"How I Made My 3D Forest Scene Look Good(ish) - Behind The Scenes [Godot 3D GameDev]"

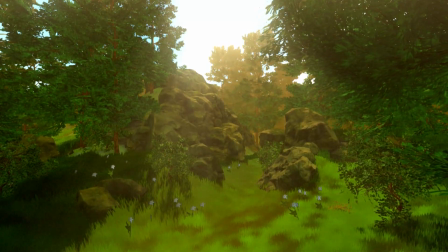(0:07)
In this video, I'm going to try and cover off the process I took to make this short forest scene.
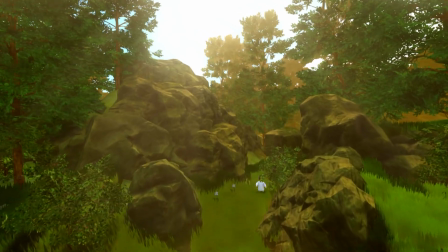(0:12)
This is only my second voiced video, and as a game dev beginner, I make no allusions to knowing what I'm doing, so apologies in advance.
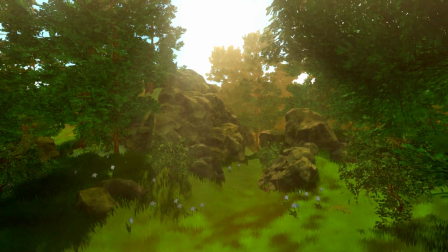(0:20)
Depending on whether there's interest, I may make some more videos explaining how I made my other short clips, but for now, on with the show.
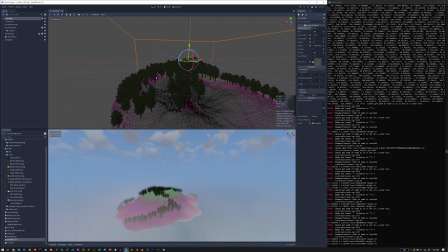(0:28)
I often find new ideas annoyingly hard to come by when you're looking for them, but surprisingly forthcoming when you're not.
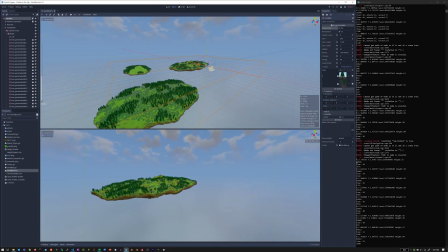(0:34)
As such, most of my short clips stem from me playing with one particular tool or technique I found in my efforts to learn more about Godot,
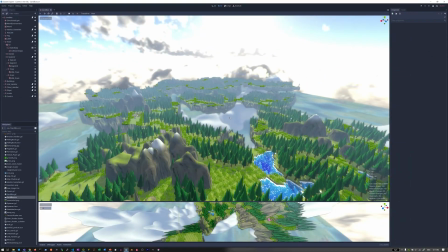(0:41)
only to balloon into a mini project as I keep poking at it.
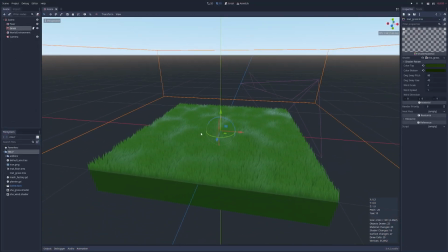(0:45)
This piece started the same way when I found this Breath of the Wild style grass asset which immediately captivated me, but was a little small.
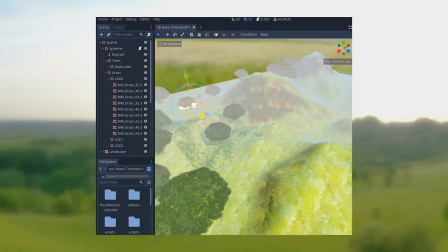(0:54)
My first poke was to see about how I could scale up the grass generation to allow a player to freely roofe around a world, but have dense grass in all directions.
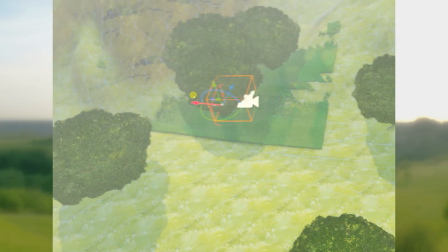(1:03)
Godot's multi-meshes seemed the obvious choice for performance,
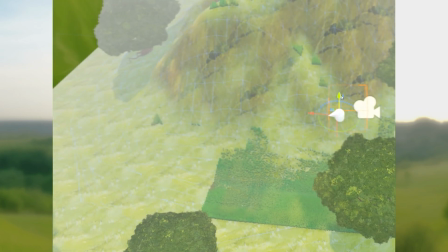(1:06)
but batching the entire map into a single multi-mesh was out of the question, and would need to be tiled to ensure that frustrum culling could occur.
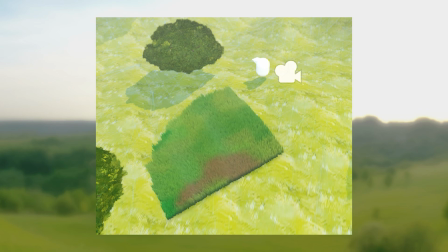(1:14)
My initial attempts had some interesting side effects, but eventually I got there.
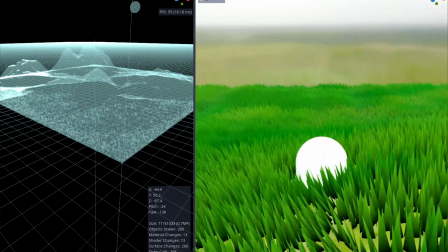(1:19)
Once able to generate tiles of grass around the player with variable levels of density, I started looking at filling the rest of the scene to make it more interesting.
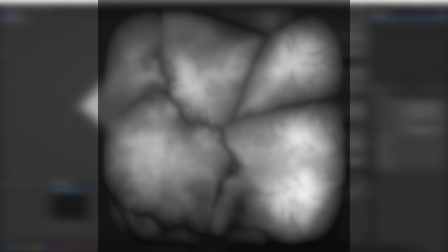(1:27)
Some basic terrain modelling in Blender would serve as the landscape, rendering out to a height map so I could sample it to set each blade of grass's height position.
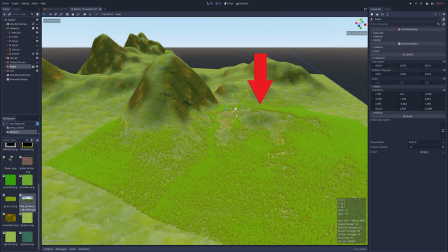(1:35)
I also modified the grass density by the slope angle, but this is still a little buggy.
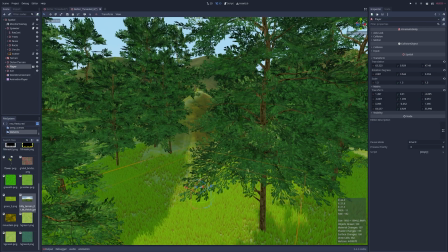(1:41)
I then added some trees, and as I was struck by how barren each slope looked, some rocks.
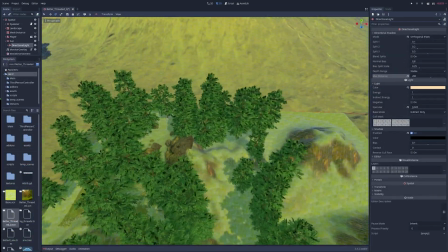(1:47)
I knew the clip would only be 30 seconds or so, so I wasn't too fussed about filling out the rest of the map, and felt like this looks believable for this small area.
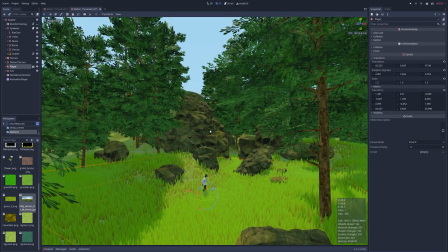(1:55)
But the scene was still bare, I wanted the grass to be the main focus, but the complete lack of ground foliage was jarring, so I added a few bushes and flowers.
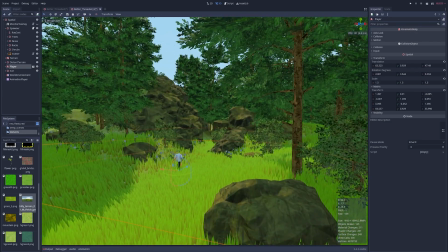(2:04)
Ah, there we go. Now on to the most time consuming part, lighting and colour. Out of the box, Godot's default procedural skybox is, shall we say, less than ideal, giving everything a dull and blue overcast look. Luckily it is easy to change, and my preference is to find a decent HDRI to use as a panorama sky.
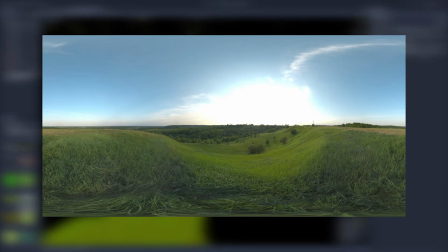(2:24)
However, I wanted to have a more stylised look if the camera ever got a long shot.
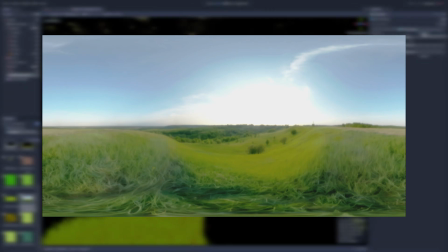(2:29)
So I made sure to throw some GIMP filters at the image first before I was happy with it. That's a bit warmer, but maybe the filters were a waste of time.
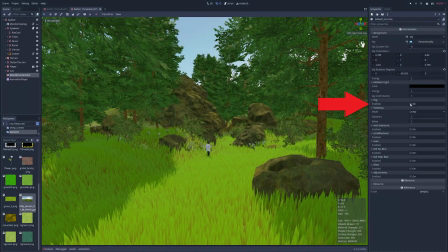(2:38)
Onto the other environment settings, I find fog adds depth and scale to a scene,
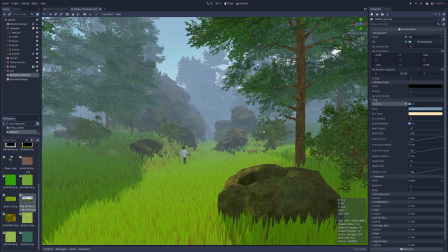(2:42)
but again the default colour is this odd muddy grey blue, and I decided by now I wanted the scene to be close to sunset.
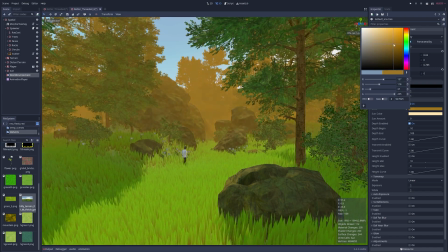(2:49)
So first off, I set the fog colour to the sun colour, then I just drag the colour around to a spot I feel is believable, making sure to tinker with the opacity.
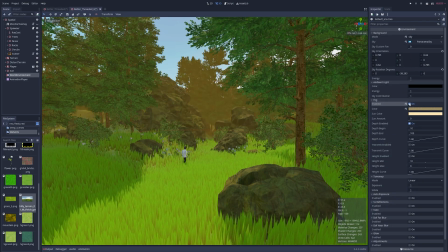(2:58)
Let's quickly turn the fog off and on again to make sure the changes look better. Yep, I'm happy with that.
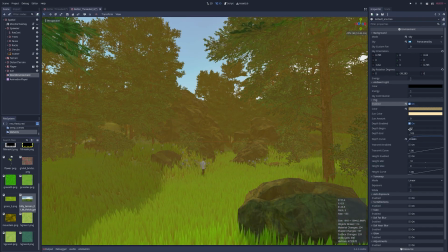(3:04)
So now I'm twinkering with the depth and height to find the sweet spot of what feces my eyes most.
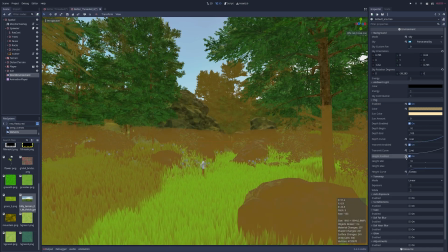(3:09)
I don't think there's much science to this really, but if you have concept art or other game styles you like, comparing to screenshots can really help.
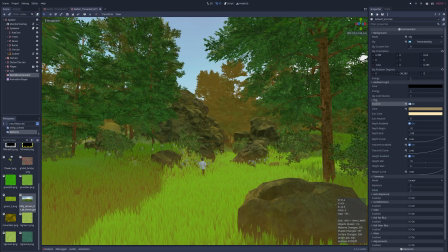(3:16)
Now we check again if the changes still work? Bosh, already the fog gives the illusion of volumetrics. Generally I find auto exposure annoying, and screen space reflections aren't going to do much with this max roughness outdoor scene, but screen space ambient occlusion can really add to the realism of shadows and lighting in a scene,
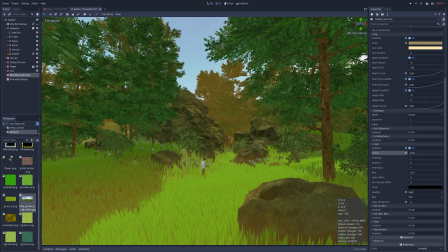(3:34)
and I can't be bothered to bake anything, so doing it real time helps.
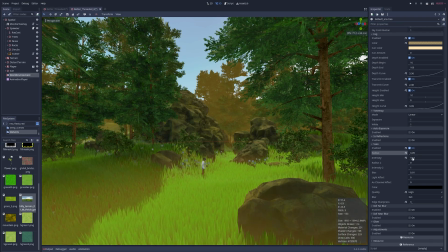(3:37)
I don't really have any advice here, everything I do is trial and error, trying to find the sweet spot of each change, and what I find visually pleasing. I don't have concept art for this particular piece, so how I want the scene to look is evolving as I play.
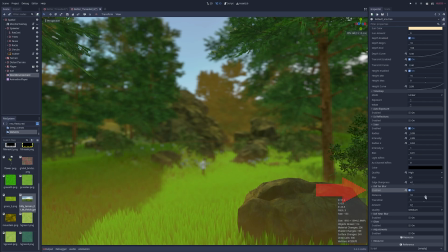(3:50)
On to depth of field, which I found out while learning Blender is a great tool to direct the viewer's eye to a particular object or range. However, it can be an overpowering effect, so I would recommend keeping the amounts low, if you don't want to inadvertently draw attention to the blur effect itself.
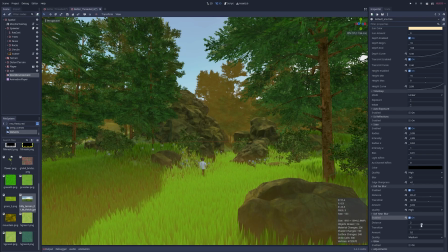(4:06)
Near blur isn't really necessary in this first-person scene, but can be a great asset to have in first person setups.
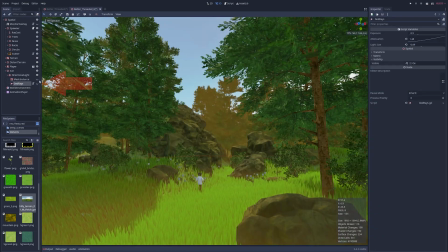(4:12)
Next we have God Rays.